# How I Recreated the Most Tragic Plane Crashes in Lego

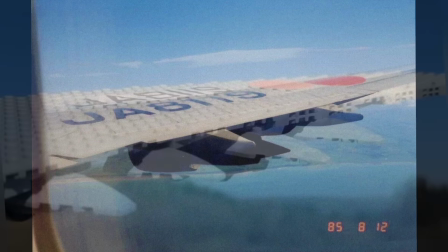(12:23)
In this shot, I'm recreating this picture taken from the flight. Of course, I did this after the crash because I kind of needed the whole wing.
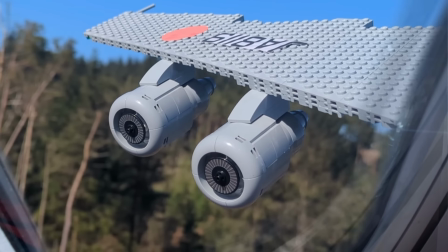(12:30)
It's best to be zoomed in a lot and maybe put some blur of the edge of the window. Because of the explosive decompression, an area of the cabin roof collapsed at the back.
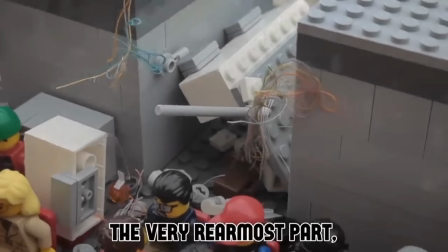(12:39)
The flight engineer suspects it's because one of the doors has blown out.
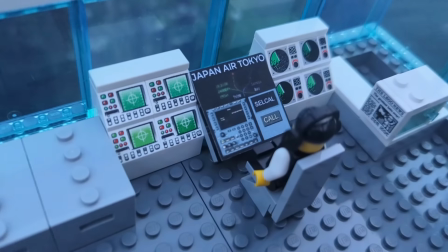(12:42)
Then I made this set for Japan Air Tokyo, who use a communication called CellCal to selectively call the plane, which gives this disturbing alarm.
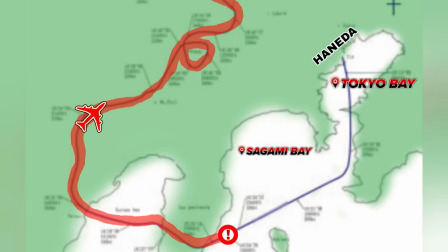(12:53)
Now the plane is heading straight for Tokyo, soon passing over Mount Fuji.
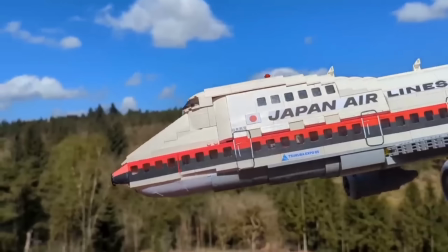(12:57)
Passengers likely felt extremely disorientated, as without a stabilizer the plane was oscillating like a piece of paper dropped from a height.
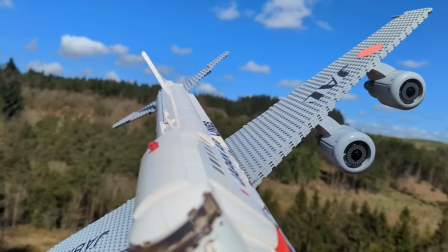(13:04)
The side-to-side motion is called Dutch roll and becomes stronger as the aircraft clears Fuji.
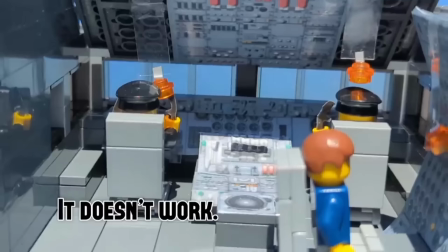(13:09)
Similar to my Lot 16 recreation, they were unable to lower gear without any hydraulic pressure,
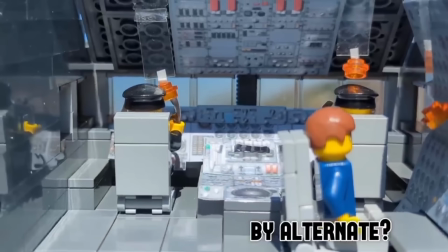(13:14)
but the flight engineers successfully used the alternate method to lower them slowly by gravity.
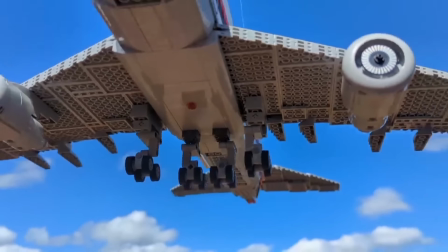(13:19)
This was done to slow the plane down for a descent to more breathable air levels. Both the crew, flight attendants and passengers with oxygen masks are anticipating this descent,
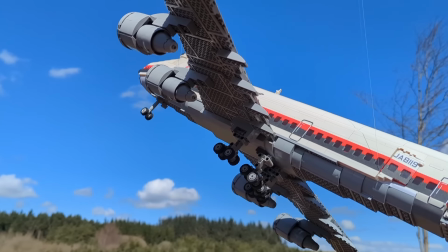(13:27)
but the plane stays high, around 20,000 feet for about 10 of the 32 minutes.
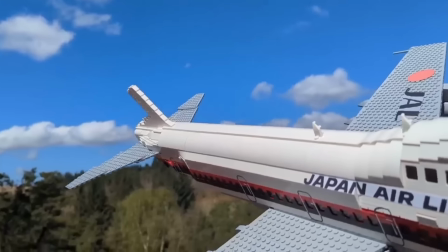(13:33)
The natural up and down motions are phugoid motions, yet the crew can dampen these by using these thrust levers I made,
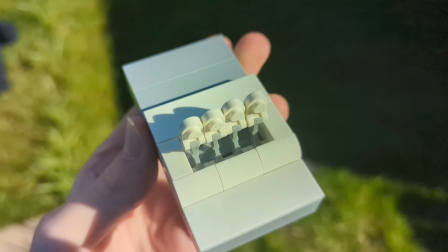(13:40)
both to show that and the fatal part thrust will play later in the story.
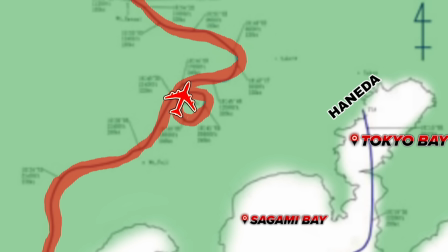(13:44)
Though their minimal bank control leads to a full 360-degree loop, but they manage to pull out of it just as Yokota Air Base contacts them.
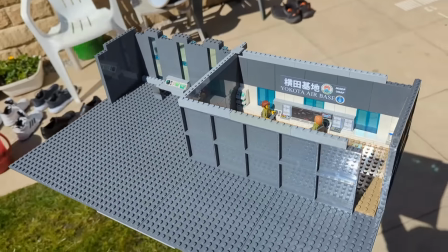(13:51)
This is a military base which was continually offering assistance. The captain expresses several times that the plane is now uncontrollable.
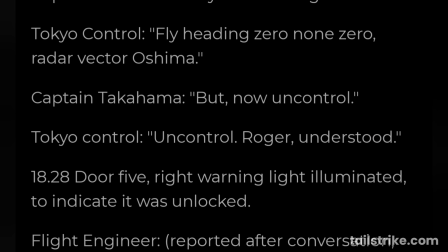(13:59)
It has been said that the crew never put on their oxygen masks, so they must have been very fatigued in the lower air pressure.
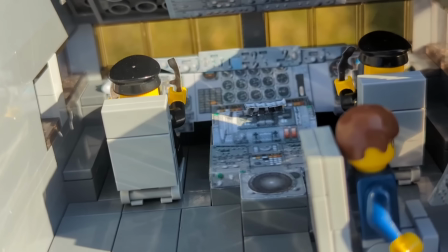(14:05)
But because their altitude has now halved at this point, their thinking became clearer with the increased oxygen, and the captain began to comprehend that this may be hopeless.
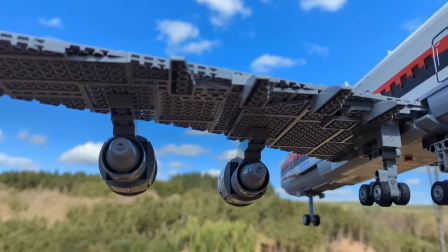(14:15)
With altitude now 1/3 of what it originally was, the incessant cabin altitude alarm now silences, but the crew panic as the aircraft nears terrain.
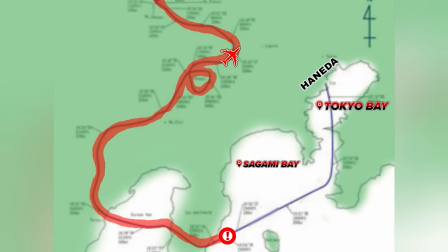(14:23)
Now concentrating on solely avoiding it, the aircraft yaws to the left, inadvertently putting Tokyo out of sight as it now drifts towards more mountain ranges.
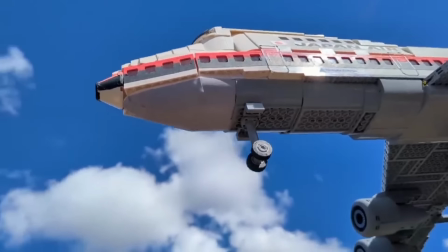(14:33)
In its final 10 minutes, the aircraft is thrown through a series of 3 climbs and dives.
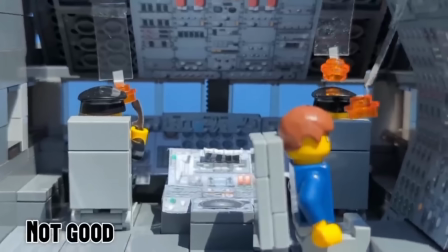(14:38)
The final climb is so steep that the stick shaker alerts of an aerodynamic stall. I found one YouTube video with a very chilling recording of this moment.
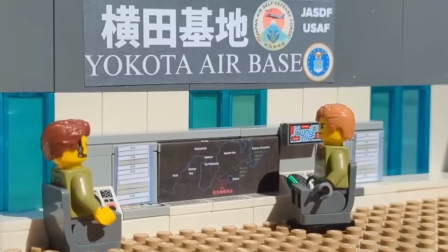(14:46)
I overlaid that over shots of all 3 groups we've shown monitoring the flight. But in a way, there still was hope.
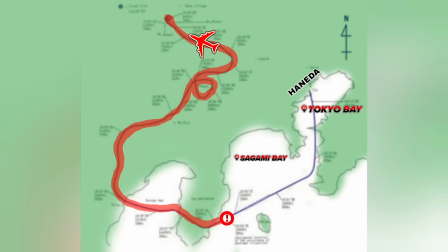(14:52)
It's the final stretch of the flight and the plane had just steadily climbed out of that stall.
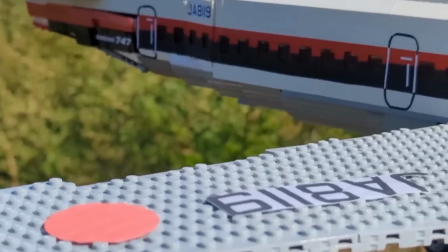(14:56)
After the engineer successfully lowers the flaps, the plane enters its most stable state since the disaster began.
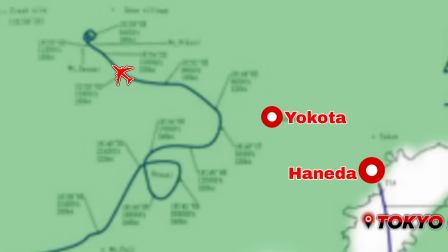(15:02)
It peaks at 13,000 feet, well above the mountain range, so maybe they could have made it to Haneda or Yokota before the fall began.
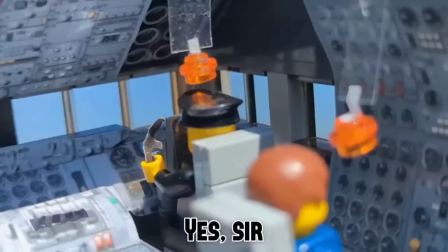(15:10)
For unknown reasons, the engines on the left were given more power than on the right.
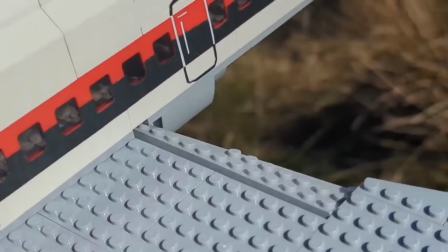(15:14)
This could have turned them back to Tokyo if it wasn't for the even greater mystery of an imbalance in the flap extensions.
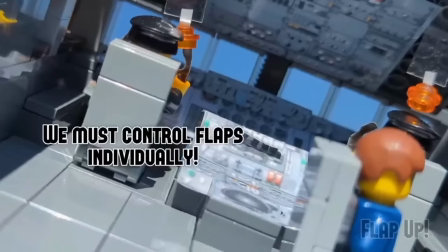(15:20)
Both of these factors empowered the lift on the left wing. From one side, passengers had an upward view to the sky.
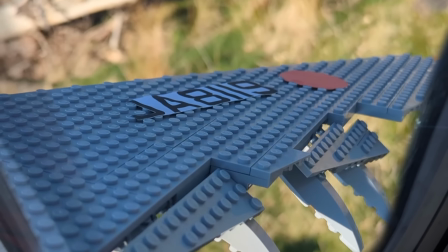(15:25)
From the other side, they hang 82 degrees straight over the nearing forests.
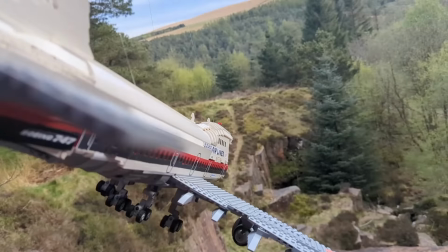(15:29)
The subsequent unrecoverable dive here at this cliffside location makes it clear that it's the end.
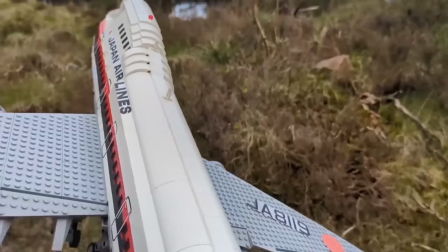(15:36)
Engine 1 is severed, but the plane climbs. It climbs, but its bank impacts a ridge. All engines and stabilizers break and the 747 inverts.
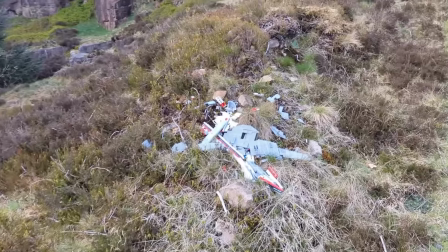(15:47)
This place has a nice atmosphere. The small plants and rocks over here hopefully recreate that mountainside.
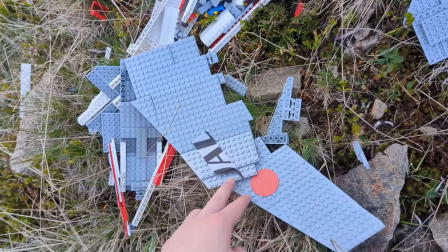(15:53)
The breakup was good, but I modified the aftermath for realism. We also had a frog visit the wreckage from the second impact.
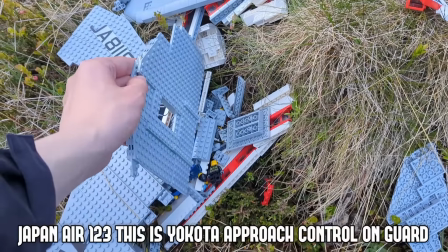(15:59)
In the video, I added this ATC audio from after the crash where the Yokota controller attempted to clear the plane to land.
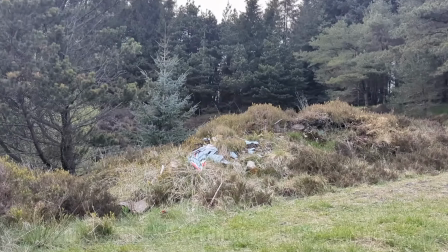(16:10)
On the 12th of August, it will be the 40th anniversary of this crash.
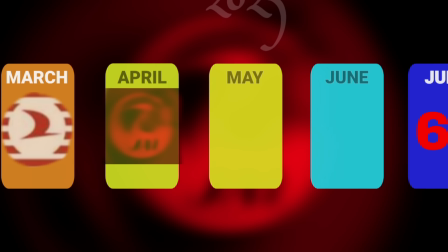(16:16)
Well, that was all in April, yet the state of my channel even then, absolutely desolate.
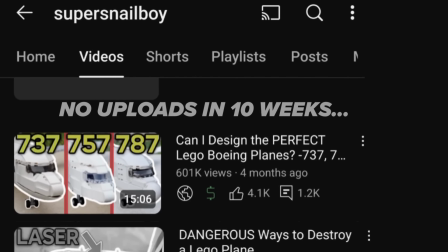(16:22)
I need to post this video. Even the soonest release date of July 6th is so far away.
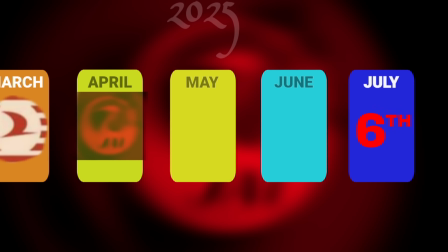(16:27)
Oh, then how could this get any worse?